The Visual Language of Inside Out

How does Inside Out visually represent its concepts? Before we begin, there will be some spoilers in this presentation. Best to go and see this wonderful movie first, or at least read up on what it's about. Pixar have long been exceptionally skilled at conveying story through visual language, and Inside Out is one of the most accomplished examples of their rich history.
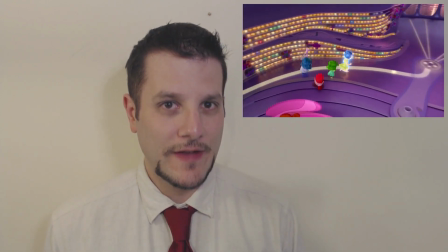This is a movie that presents children, and more importantly families, with an understanding of human thought processes,
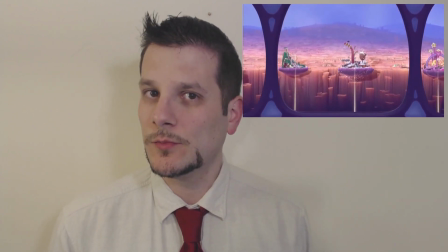and the way we react and interact, that most films aimed solely at grown-ups would shy away from.
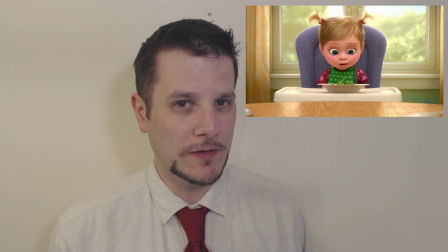To achieve this, Pixar needed to simplify complex mental processes,
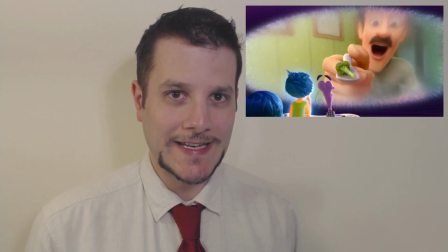and have the representational characters on screen act out dozens of micro-experiences.
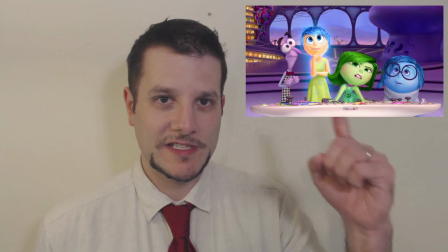So for example, one of the simplest and most effective ways is the pressing of buttons on the console at headquarters.
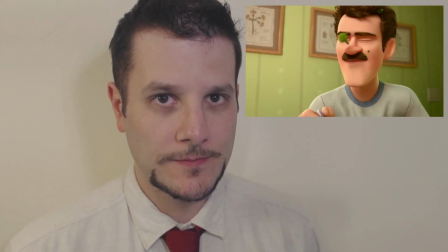Every child can understand the cause and effect of button pushes. Our first toys are framed around, if you press this, this happens.
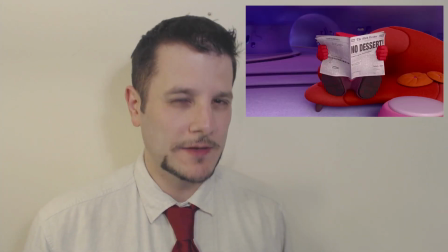However, it's not just the button push that affects Riley's reactions,
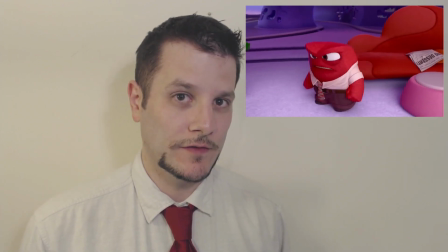or indeed everyone else we get to see inside the head of, but who pushes it.
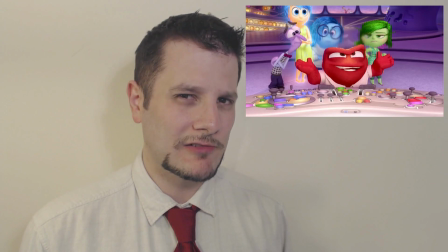This gives the viewer an immediate context. It also characterises, but that frequently seems to be a secondary remit.
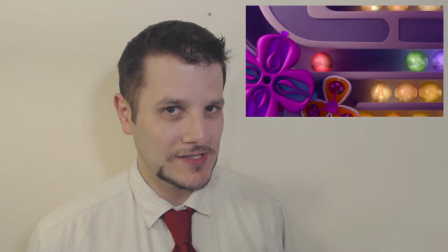Inside Out is, first and foremost, a lesson in the inner workings of our own minds.
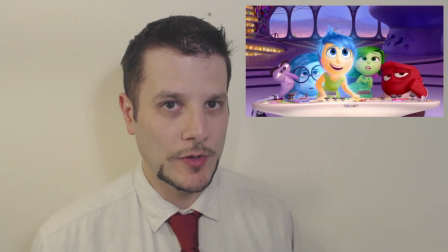Colour is targeted frequently to directly link you with the corresponding character, and thus the emotions.
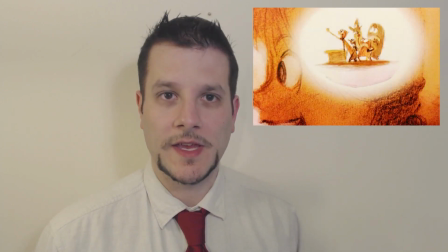At the point when Riley experiences mixed emotions, something kids and, let's face it, adults have a hard time dealing with,
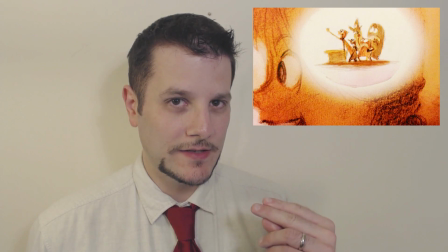the little sphere is a clearly delineated blend of two colours we have now learned off by heart.
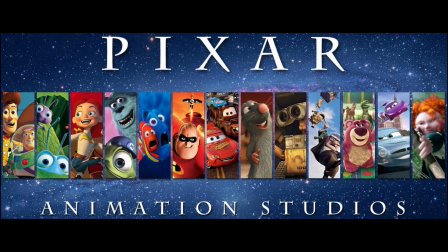The ramifications of the mass popularity of this movie are vast.
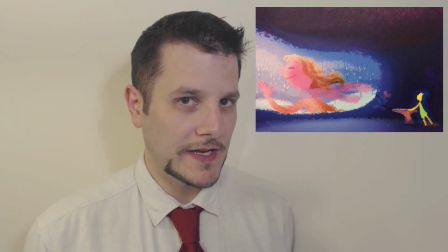Potentially, an entire generation could grow up understanding their inner motivations and instinctual reactions far better than any previous, simply because everything is so vividly, visually realised. Similarity is used to establish connection.
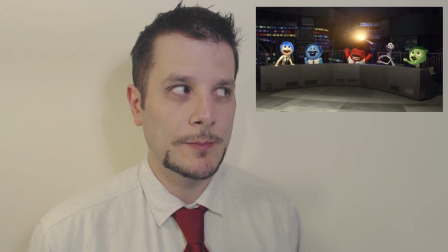Notably, Riley's version of anger is a small, moustache-free version of her own father's,
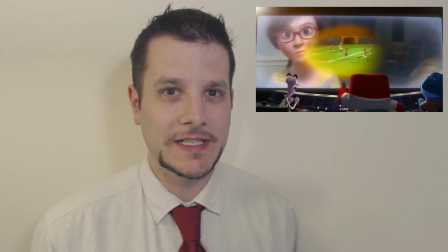and her sadness is a less developed, less in control version of her own mother's.
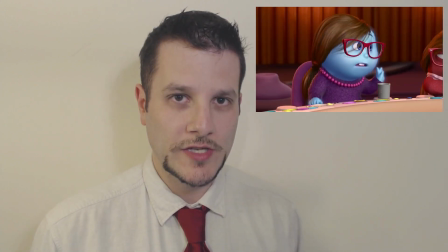Both of these are her parents' leading emotions, connoted by their being central in their respective emotional consoles.
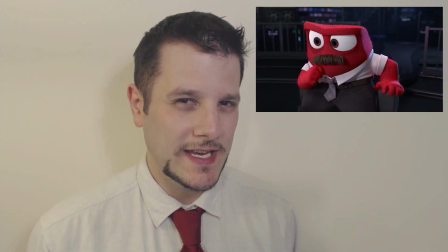Now, we know that these five move around a lot, but the centre spot is key. And if Riley is defined by anything, it is her joy.
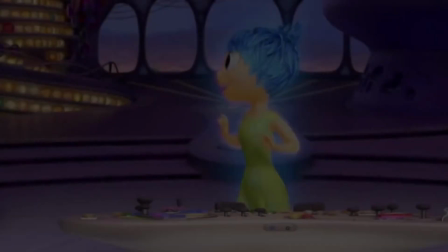Hence, the abundance of yellow-orange throughout.
Anyway, these are Riley's memories, and they're mostly happy, you'll notice, not to brag.
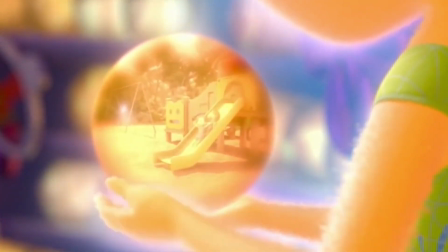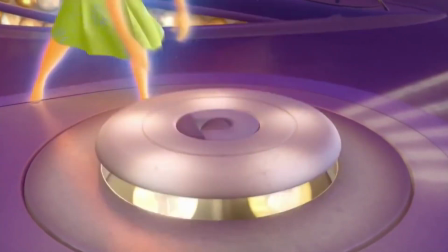But the really important ones are over a year. I don't want to get too technical, but these are called core memories.
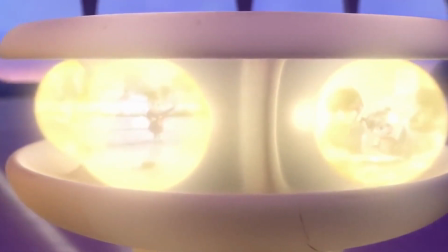Each one came from a super important time in Riley's life. Like when she first scored a goal.
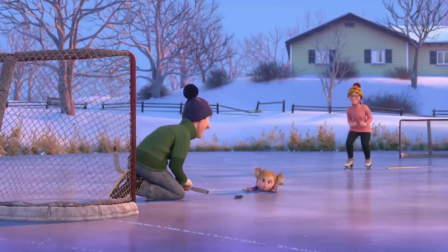That was so amazing.
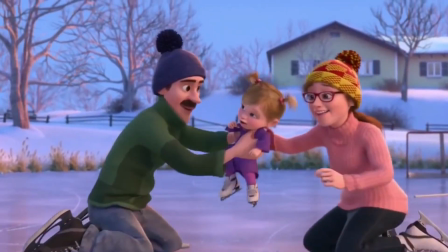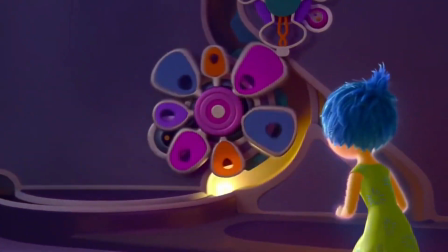So many little exchanges whiz by, it's hard to process them all in one sitting. But little gags like Riley's anger punching a hesitant fear aside to strike out against her father.
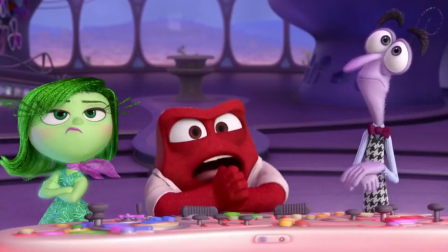Riley, I do not like this new attitude. No, no, no, no, breathe.
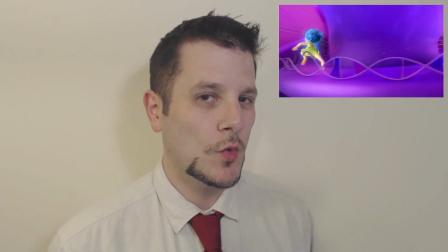What is your problem? Just leave me alone.
This is amusing to watch, but there's also an emotional process taking place.
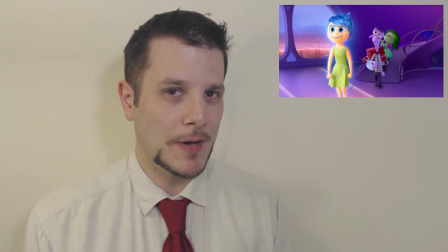The fear isn't being overcome or understood, it's simply being barged past for a knee-jerk, hot-headed reaction. And one of my personal favourite moments was when two boxes of facts and opinions are knocked over and need to be sorted back into their respective containers. Trouble is, they look almost identical. And we'll be doing a show on that concept as it applies to film critiquing later.